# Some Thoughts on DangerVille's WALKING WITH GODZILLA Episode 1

Way, way back at the dawn of the new millennium, the BBC and Discovery Channel worked together to produce a documentary series called Walking with Dinosaurs, designed as a filmed-in-the-wild documentary about animals which can't be filmed in the wild, barring a few potential sightings which have yet to be confirmed. It was speculative in a lot of ways. it built itself on theories which were accepted when the documentary was made but not all of which have stood the test of time but it still serves as a rather interesting sort of experimental documentary of a sort and recently the YouTube channel Dangerville produced its own version called Walking with Godzilla a similarly formatted video focused on kaiju instead
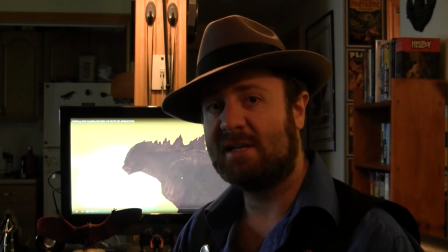[0:49]
of dinosaurs the The seven and a half minute long video shows us a sort of what-if scenario of Godzilla's past,
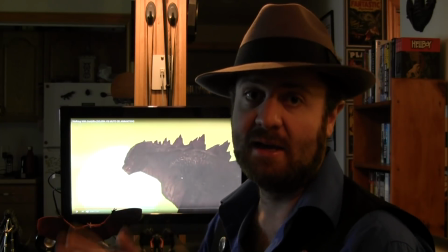[0:56]
specifically focusing on the MonsterVerse Godzilla, which means we also get to see the Mutos show up,
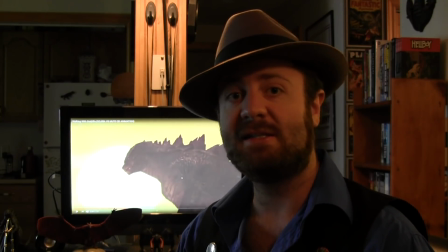[1:02]
but rather than seeing them in modern times, we get to see them as they might have been in prehistory.
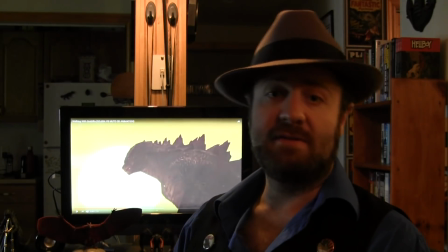[1:08]
And I have to say, it's very well made.
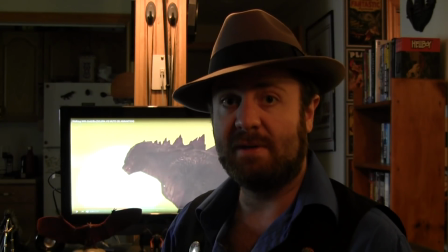[1:11]
Obviously, it doesn't have the same level of production value as Walking with Dinosaurs because it's an independently produced YouTube thing, but who cares? As long as it's well-made, it doesn't need to look that fancy. And it really is very well-made.
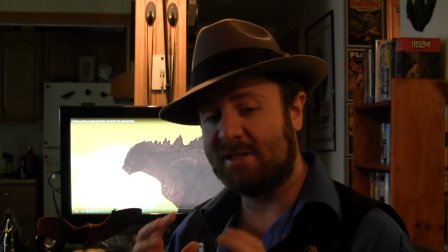[1:26]
You can tell that a lot of attention to detail was put into this.
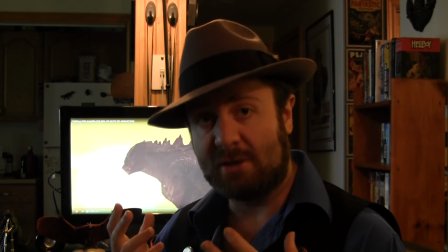[1:30]
A lot of effort was put into making this video feel as authentic to the Walking with Dinosaurs experience as possible,
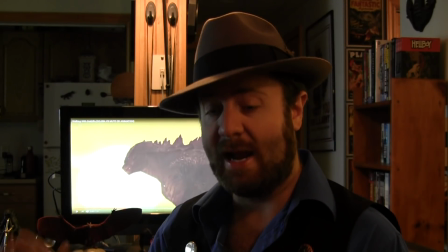[1:36]
just focused on Godzilla instead of Tyrannosaurus Rex. And it paid off. It's really neat to see.
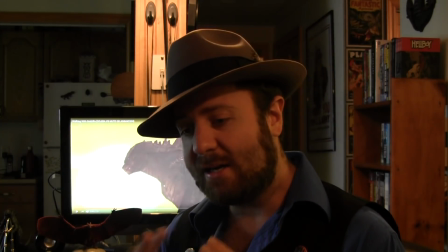[1:43]
And I've always wanted to see something like this. A documentary-style film of a kaiju.
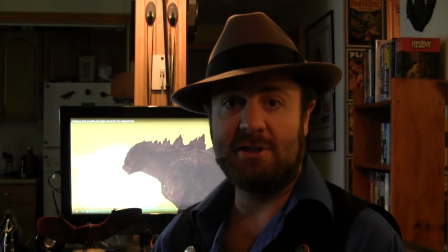[1:50]
Not necessarily found footage. Found footage isn't really the same thing.
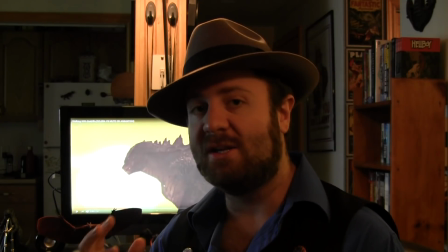[1:55]
I'm talking about a documentary. Something that actually goes into the greater detail of what a world with monsters would be like.
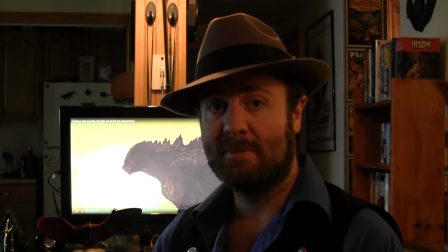[2:04]
And this delivers. We even get a kaiju fight between Godzilla and a male Muto.
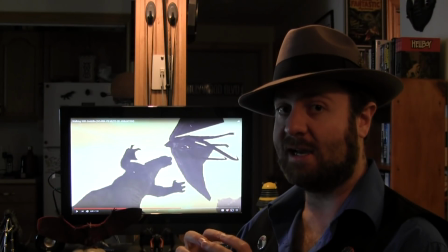[2:10]
And those of you who were disappointed that the 2014 film was constantly cutting away from those fights, don't need to worry about that happening here.
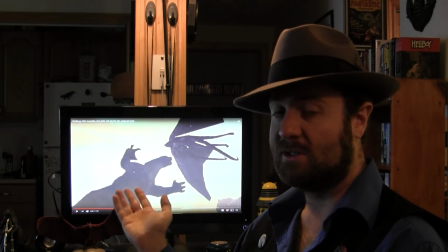[2:18]
There are no humans to cut away to in this video, so the focus remains squarely on the monsters from start to finish.
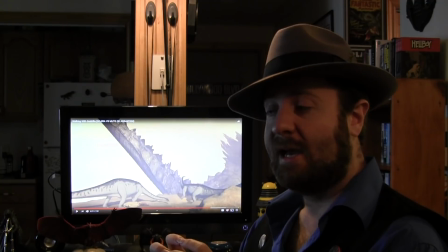[2:25]
And the choices in cinematography are also a nice touch. Again, it harkens back to what the Monsterverse has done so far, always framing the monsters against things that are recognizable to really drive home just how big they are.
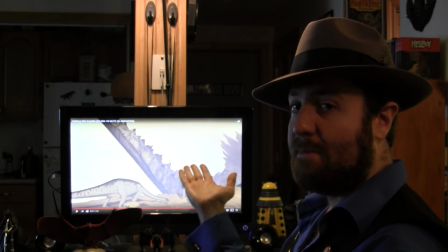[2:40]
Take this shot, for example. Here's Godzilla in the background with sauropod dinosaurs in the foreground.
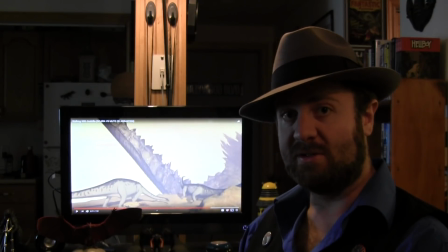[2:47]
Now, anyone who's been to a natural history museum knows how big a sauropod dinosaur actually is. Bigger than any terrestrial mammal today. At least some of them were.
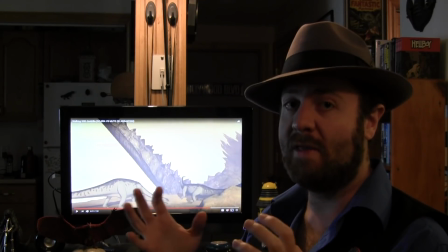[2:59]
Not all of them were, but when they were big, they were really big.
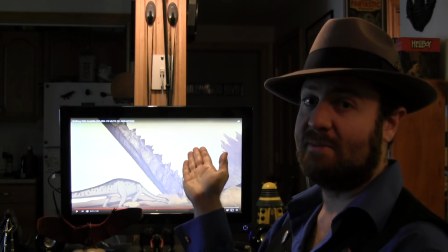[3:03]
So to see these creatures in the foreground being dwarfed by something in the distance, that's a good way to frame Godzilla.
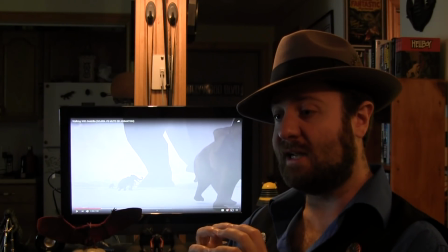[3:12]
If there's anything I can point to that I would say should have been changed, it would be the beginning.
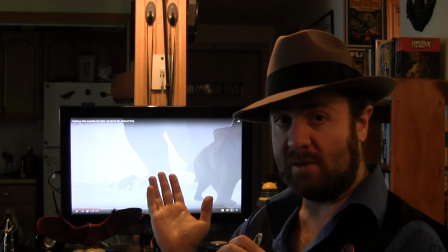[3:17]
We open in the Ice Age with a herd of woolly mammoths minding their own business.
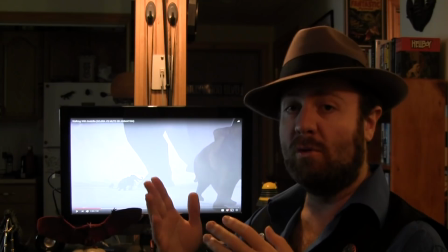[3:22]
Two males appear to be having a battle of rivalry, only for it to be interrupted by Godzilla trudging through.
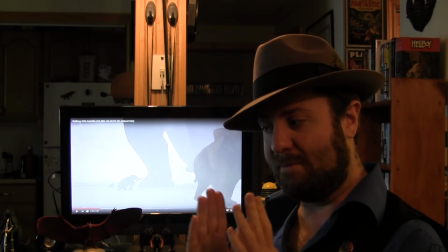[3:28]
It's a cool scene, don't get me wrong, but it has nothing to do with the rest of the video.
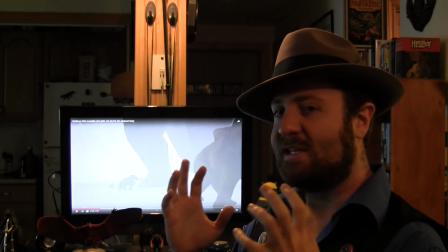[3:35]
It's sort of like we're in the past and we see where Godzilla existed in this particular period
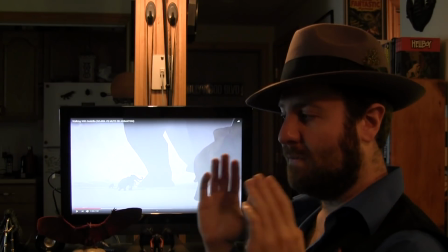[3:43]
but then we're going to jump back even further so this particular part doesn't really come into play just yet.
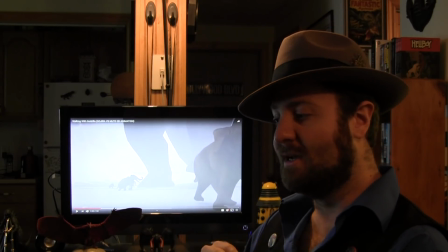[3:51]
I'm sure it will in future videos but me personally I would have either started the video in the modern day as the reframing device and then jump back,
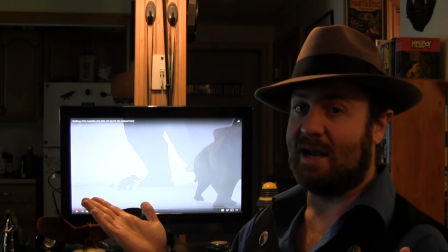[4:02]
or just start in prehistoric times, in the Cretaceous, as the rest of the video is.